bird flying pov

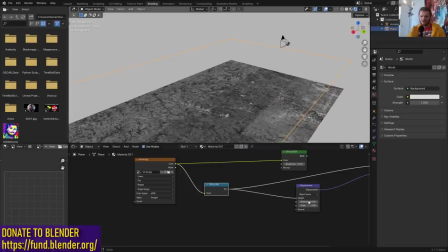[4:13]
This is what we're going to use for the height and you can see this is all still one plane even though the mid-level seems to be affecting it that's because we need more
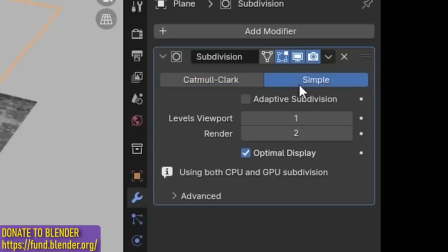[4:20]
geometry so I'm going to subdivision surface on simple and then instead of like adding geometry this way which seems
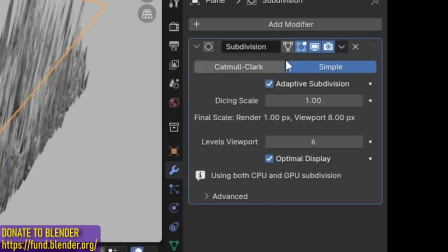[4:27]
very like suboptimal I'm gonna click adaptive subdivision you should know that whatever number I set this to is for the render the
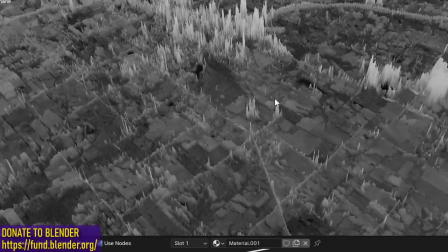[4:34]
viewport is going to be much lower quality take the scale and lower it now of course this doesn't look great So just to ease it a little,
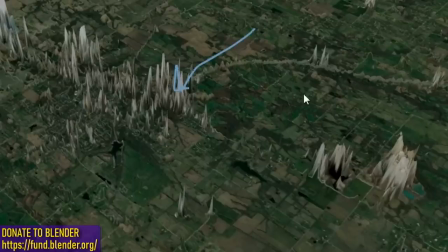[4:41]
we're literally going to use a ease function. And just to make it so that we don't have a bunch of clusters of spikes, but it actually looks like a lot of this is elevated.
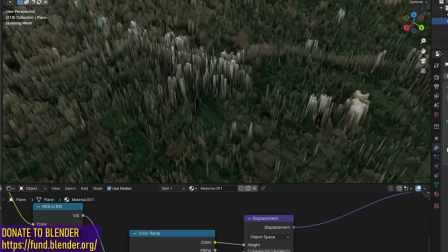[4:50]
With this color ramp, I can bring this down, which on average will make more of this get displaced.
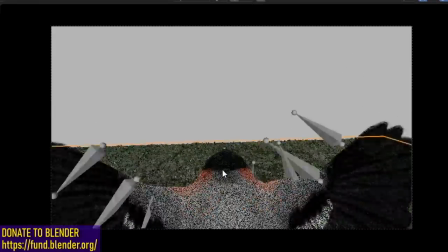[4:55]
And from the bird's point of view, you can see there's so much like motion blur and shake. You're not going to be able to tell.
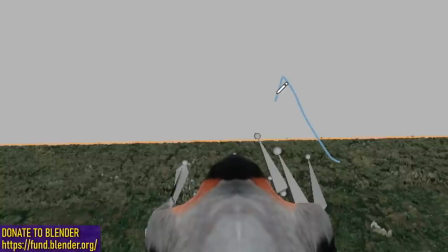[5:00]
Speaking of the bird's point of view, this needs to extend till the horizon or infinity.
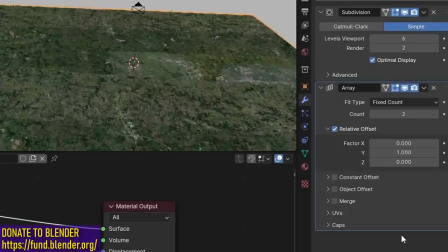[5:05]
So I'm going to add a array modifier. I'm going to make this go on the y-axis so that I can keep repeating it maybe seven times.
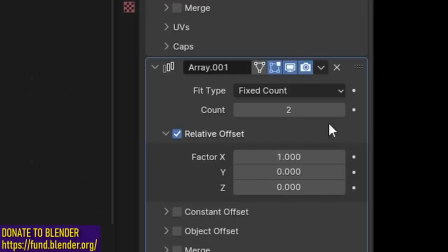[5:14]
Also, we can add another array modifier. This one will be on the x-axis and then just kind of shift this down.
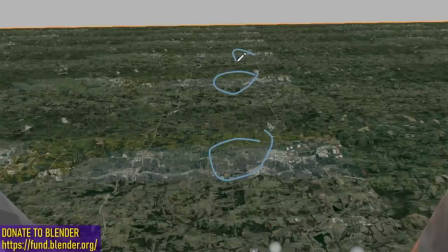[5:20]
And just to break this tiling a bit, you can see these features look pretty distinctive. I'm just going to do a tiny bit of a shove.
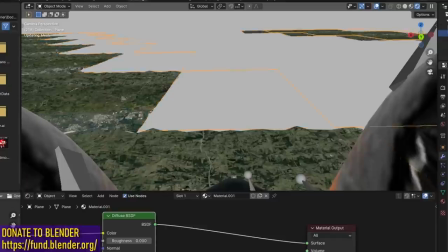[5:26]
I'm going to do this by messing with the array settings. I'm just going to like add some x, which you can see makes this a bit more diagonal.
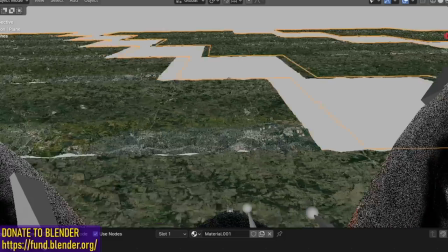[5:32]
And then on this x-axis, we bring it down until these pieces pretty much fit together.
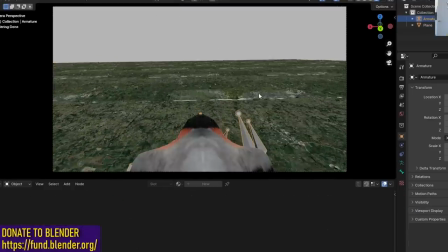[5:38]
But for the armature, which actually controls like everything here, I'm just going to do a bit of a driver so that we don't need to animate it ourselves.
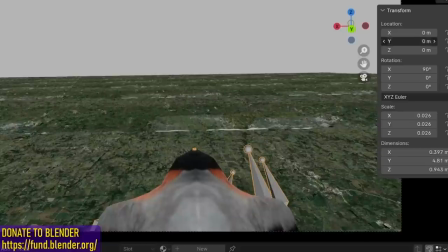[5:45]
So when I go on the y-axis, you can see this is the correct axis. What this means is it will take the frame number and make it much slower.
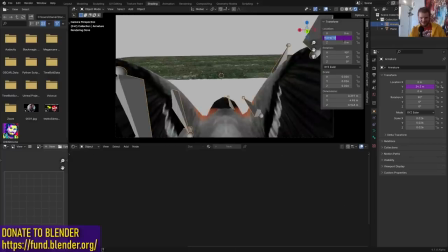[5:52]
So you can see now we are actually heading backwards. Let's correct that with the minus sign. I'll do it by like 12.
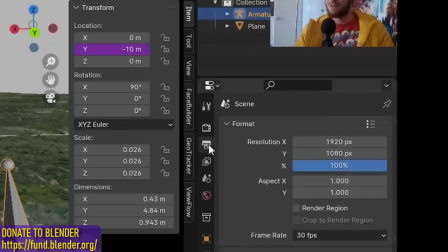[5:57]
The bigger the denominator, the slower it's going to be. Minor things before I continue is I'm just going to make this a more cinematic resolution.
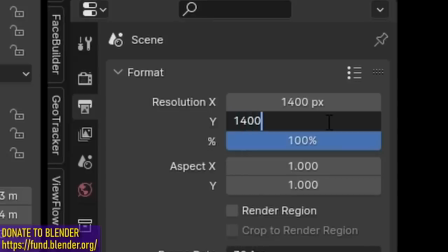[6:04]
I'm picking 1400 pixels because it will render faster. And I'm going to use that 2.35 aspect ratio that, you know, movies seem to love.
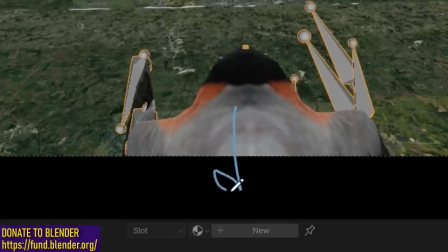[6:13]
I'm not really seeing the back of this bird much anymore.
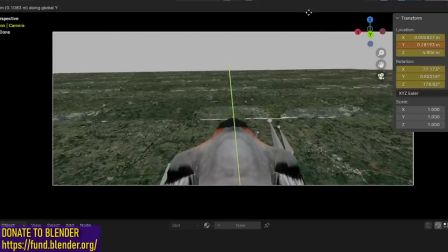[6:16]
So to fix that, I'm just going to take my camera and move it back just a little, making sure to add in my keyframes on the first frame.
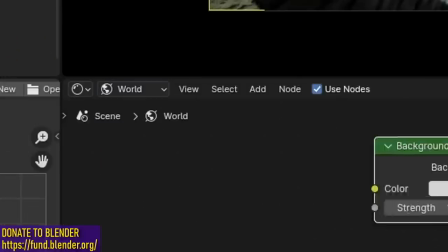[6:23]
Next step, let's do lighting that doesn't look stupid. So in the world settings, I'm not just going to use like a constant thing.
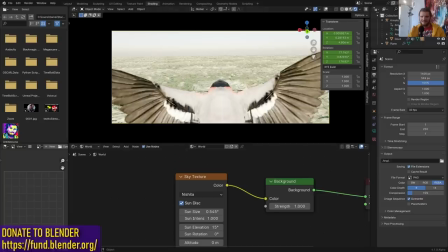[6:30]
I'm going to use a sky texture instead of an HDRI. Because I found that the sky texture really gives it the believability I'm looking for.
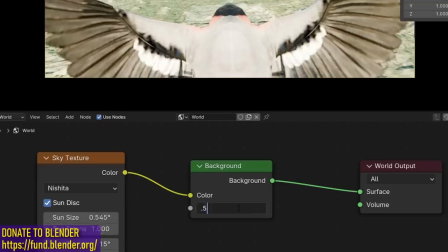[6:37]
Instead of changing the sun intensity, I'm just going to do this in the background so it's less crazy.
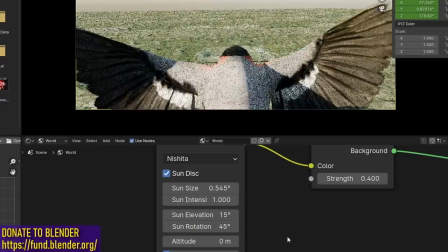[6:43]
So just kind of figure out what the number you like is. And also, don't forget to play with the elevation.
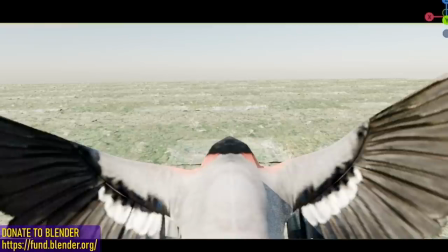[6:48]
And for the altitude, I'm going to make this significantly higher. It will really just make it look like we have a bit more sky here.
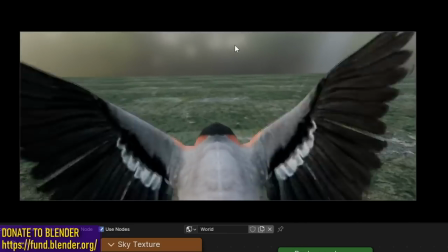[6:55]
So clearly, there's a lot more work to do on this. Like, from every angle, it doesn't look great.
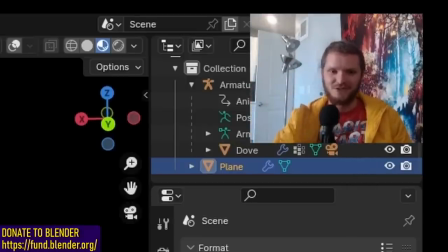[7:00]
But I think the first thing I want to tackle is maybe a bit of atmospherics just to make the scene look more realistic to begin with.
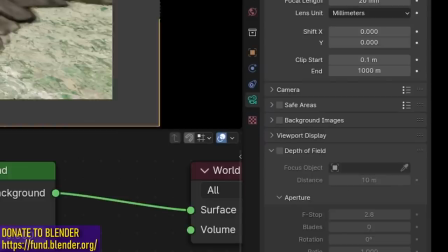[7:06]
And for me, that also includes adding in depth of field. So I'm just going to enable depth of field and then in look dev mode.
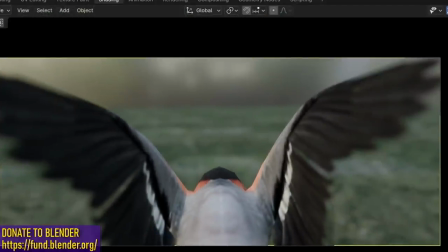[7:13]
So something like that will focus on the bird. But of course, we have an extremely shallow depth of field.
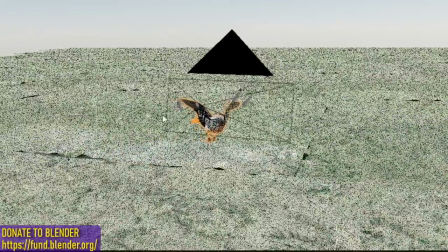[7:18]
So I'm just going to kind of play with these settings until it looks better. And now let's add in some actual atmospherics because this thing is going to be going through the clouds.
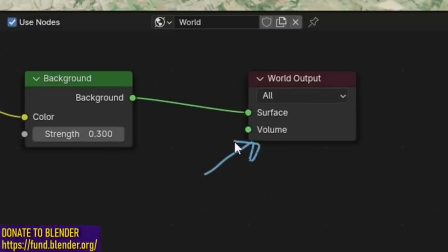[7:26]
The clouds are going to cast shadows. So instead of doing this in the world volume settings, I'm just going to make a bounding box for our volume.
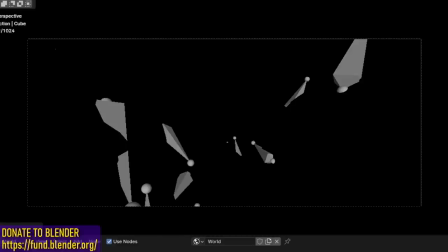[7:34]
So this is literally going to be a box. I wasn't joking. So now this entire thing is in a box, which is why I can't see anything.
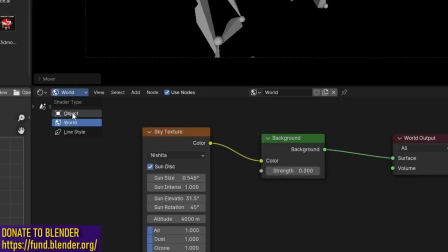[7:40]
So here you can see the box. I don't want there to actually be a surface. So I'm going to make a material that we don't need a surface.
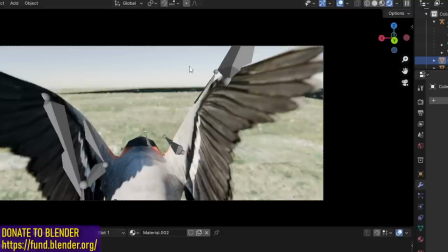[7:47]
Instead, I just want a volumetric. So connect that if you're not seeing anything, that's because cycles has a bit of a glitch where you have to go back to it.
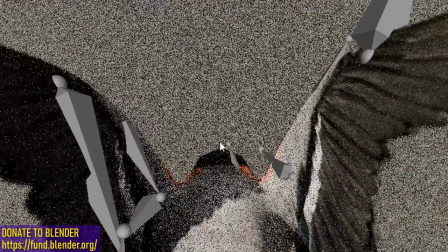[7:55]
And as we take the density and lower it, we're going to be able to see more and more where we can actually see some of our terrain.